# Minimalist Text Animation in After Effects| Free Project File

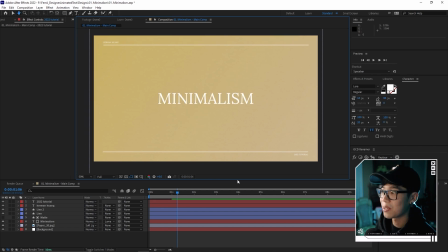(12:23)
And then these are the little accent texts, and I want to kind of animate them. Honestly, I want to add some movement to them.
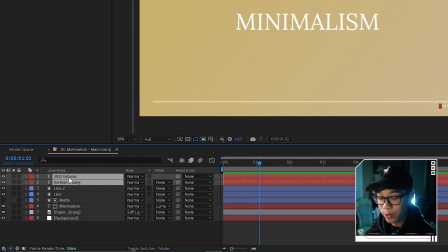(12:29)
So I'm going to highlight both of them. This is both of the text layers that we just created. We're going to hit P, and then we're going to animate it at 1 second. We're going to hit the stopwatch over here. This will be the end position, and we're going to go to
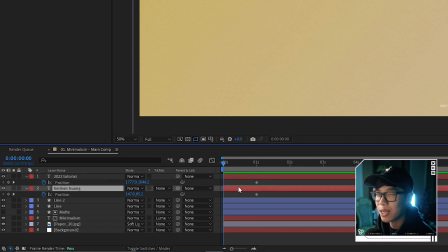(12:41)
0. And then just like what we did before, we're going to have these small texts just kind of appear, but they're going to appear from the line. So that line is going to be the invisible box. Again, let me just show you. For my name over here, I'm just going to have it like this.
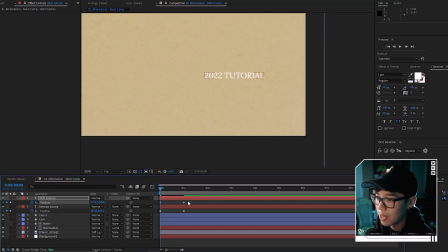(12:54)
And for the text on the bottom, we're just going to animate it like that. And then we're going to highlight the keyframes, hit F9 so we ease it.
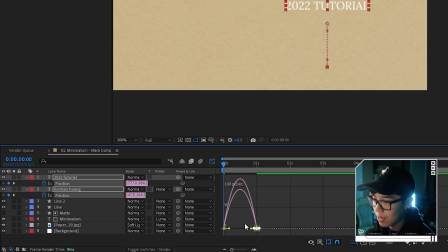(13:00)
And then we're going to highlight these keyframes, go to the graph editor, and I'm going pretty fast, but this is because we just did this like twice already.
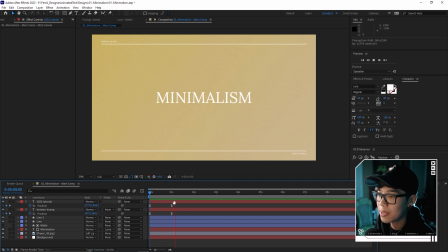(13:08)
So this is our third time doing it. And then now we have something like this, but as I said, I want it to kind of reveal itself. So what I'm going to do is I'm going to have a different way of revealing this text. Instead of using a mat, I'm going to highlight both of these layers, these text layers.
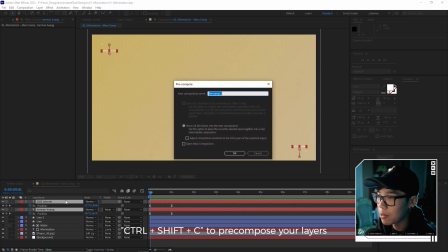(13:22)
I'm going to hit Control Shift C to pre-compose them. I'm going to make sure that we move all the attributes into the new composition.
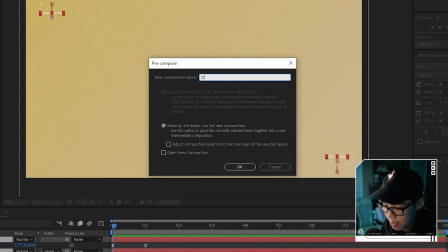(13:27)
So this one is highlighted, and we're just going to call this detail text animated like that.
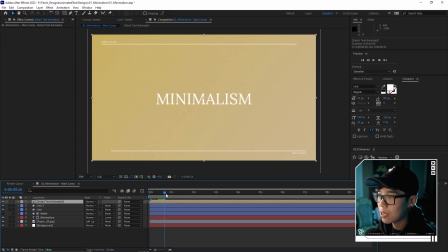(13:33)
And then this time, instead of using a mat, we're going to basically just draw a mask.
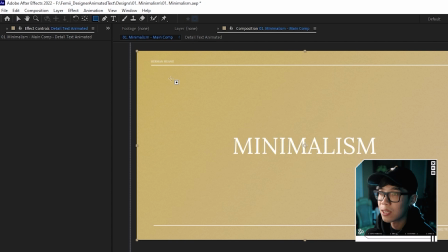(13:37)
While this layer is highlighted, we're going to go to the rectangle tool like this, and we're going to draw basically where the line is.
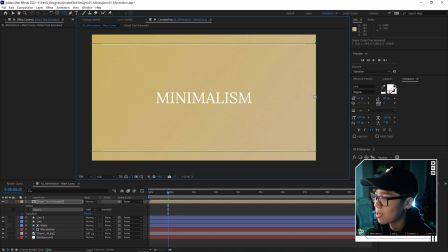(13:44)
And it's okay if I don't get it exactly correct, because I can always hit V. So I'm back to the selection tool.
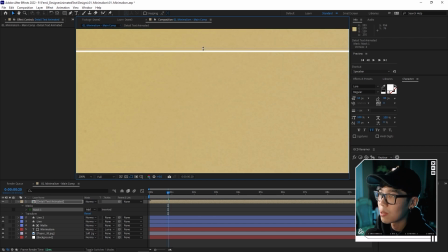(13:50)
I'm going to double click this mask, and then I'm just going to zoom in and move this over like that.
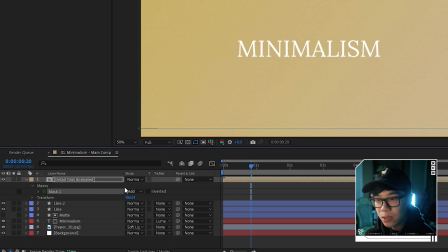(13:55)
And then we're going to change the mask so that it is subtract instead of add. So basically that little box, anything within that box, is going to be subtracted.
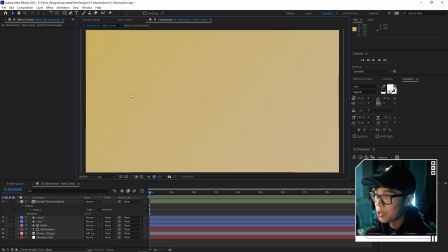(14:05)
So let's check out what we have so far. We're going to fit it up to 100 so we can see it in all its glory.
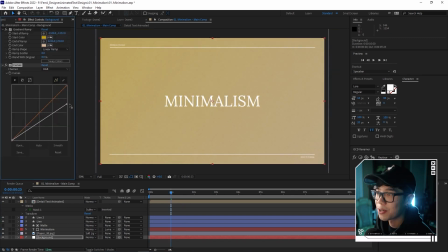(14:11)
Actually, I'm going to make the background even a little bit darker so we have that text kind of stand out. Now let's play it back. That's a good looking animation. That is it, guys. That is how you make a clean and professional text animation. Even though I used a serif font and bright tone colors, you can easily adjust the font and colors to match the theme of your video.
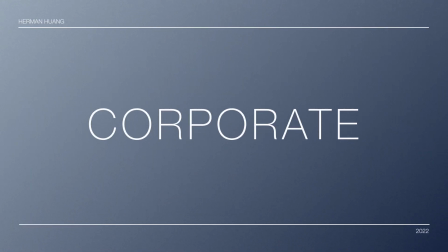(14:29)
For example, you can use sans serif fonts and bluer tones for something more corporate, or apply grungier textures for something more slick. Let me know in the comments what you end up using this text animation for.
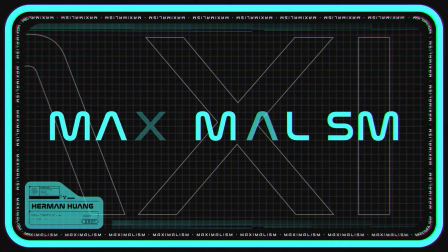(14:39)
Oh, and make sure that you subscribe to the Olufemi channel so that you don't miss the next 4 videos on text animation, and hit the bell notification so that you can stay on top of things. If you want to check out what I'm personally up to, my YouTube and Instagram handles are below. Otherwise, again, my name is Herman, and I'll see you guys in the next tutorial.